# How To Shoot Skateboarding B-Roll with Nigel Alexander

Hey guys, what's up? Thanks for checking out how to film skateboarding. This episode we're going to be talking about shooting B-roll and getting like establishing
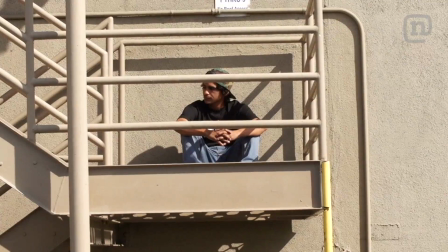[0:30]
shots and getting all the clips that are in between the tricks to kind of help make your edits look a little more cool. Alright guys, so today I'm going to be demonstrating a lot of the shots on my Sony FS700. Alright, so a lot of the times some of the best B-roll that you guys can capture isn't really even planned.
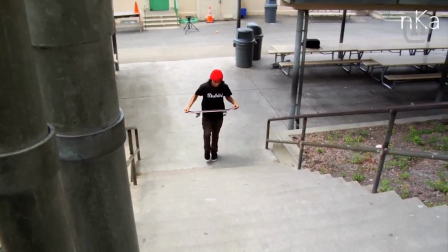[0:47]
Most of the time it can just be when the skater's setting up for the shot or getting ready, or like the tries before they actually land it. So it's kind of good just to leave the camera running a lot before and try and zoom in and get close shots of their face, or zoom in and get close shots of the board, or just have like an establishing shot like this shot right here of Richie about to ollie the gap,
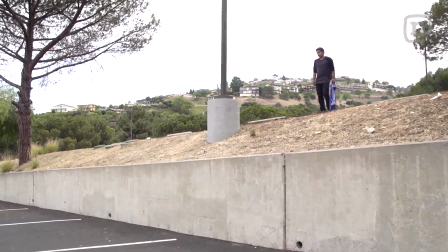[1:06]
where it can kind of show the whole gap and how big it is, but since I'm rolling with him, it makes it like give it kind of like a cinematic feel. Alright, so for a B-roll shot right now, we're going to try and just get a slow-mo shot of Richie's board flying through the air. So we're going to see if we can get this, and you know, board flying through the air is always a good one.
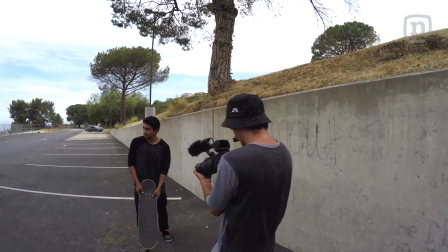[1:30]
The old classic board through the air. Professional at this.
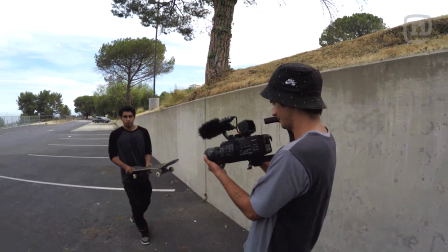[1:39]
Try number 3. Try number 3. Okay. Try.
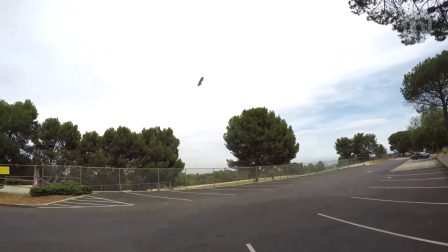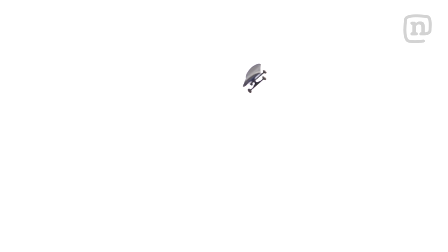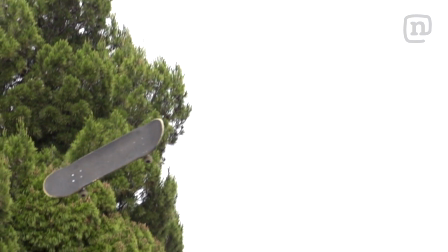Got it.
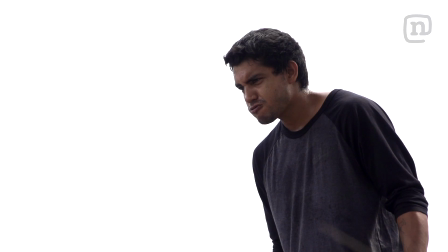[2:10]
Alright, so Richie kind of over-exaggerated the over freaking pissed off face, but still you get the idea. If someone's looking at a spot and you know that they look pretty intense, it's kind of good to capture that, because then you throw that before the clip and it's like the viewer watches it and they're like, oh shit, this must be really gnarly. He looks kind of scared or kind of anxious or whatever it is.
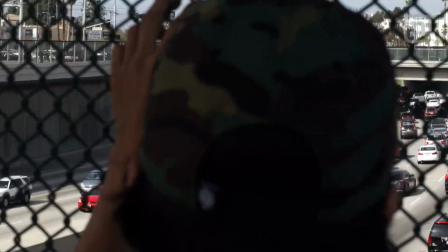[2:30]
But for me personally, I like to shoot a lot of my B-roll stuff in slow-mo, just so that I have the option to speed it up if I need to, or slow-mo it if I want.
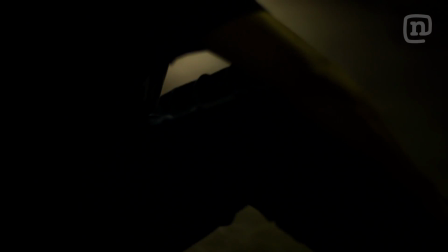[2:39]
But I don't know, it always kind of makes it more like intense, I guess, when it's in slow-mo.
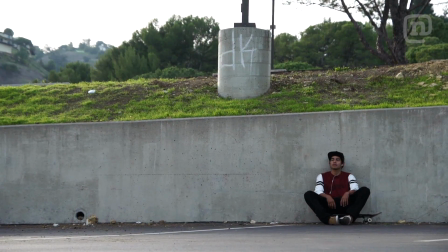[2:45]
So if you have a camera that can go 120 frames a second or 240, I would definitely use it. Alright guys, a big thing too that I think a lot of people mess up on is a lot of the best B-roll is just in the tries for when someone's doing a clip.
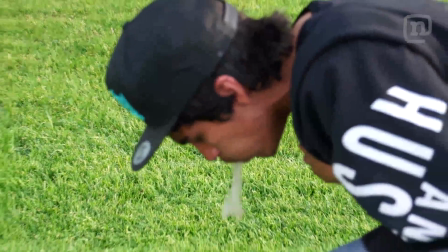[3:00]
So it's kind of good to pay attention to what you're shooting.
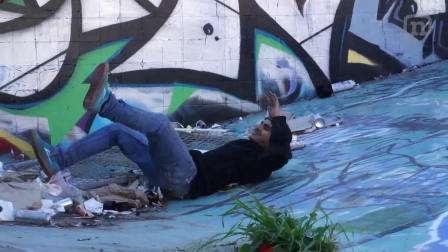[3:02]
And sometimes if a clip, you notice something that would be a good B-roll shot, mark it and save it so you don't delete it. Because I do know a lot of people, they'll get a clip and then they end up deleting all the tries. I definitely don't do that, but a lot of the guys I know and work with, they do. And I think a lot of it has to do with them not having enough space for storage. So if you can save all the tries, I would say do it for sure. When you're gonna edit that part, it's gonna really help a lot. Alright guys, well that's what I got to teach you guys for how to shoot B-roll, and hopefully you guys got some tips from that are useful. And yeah, tune in next week for how to shoot time lapses. Thanks.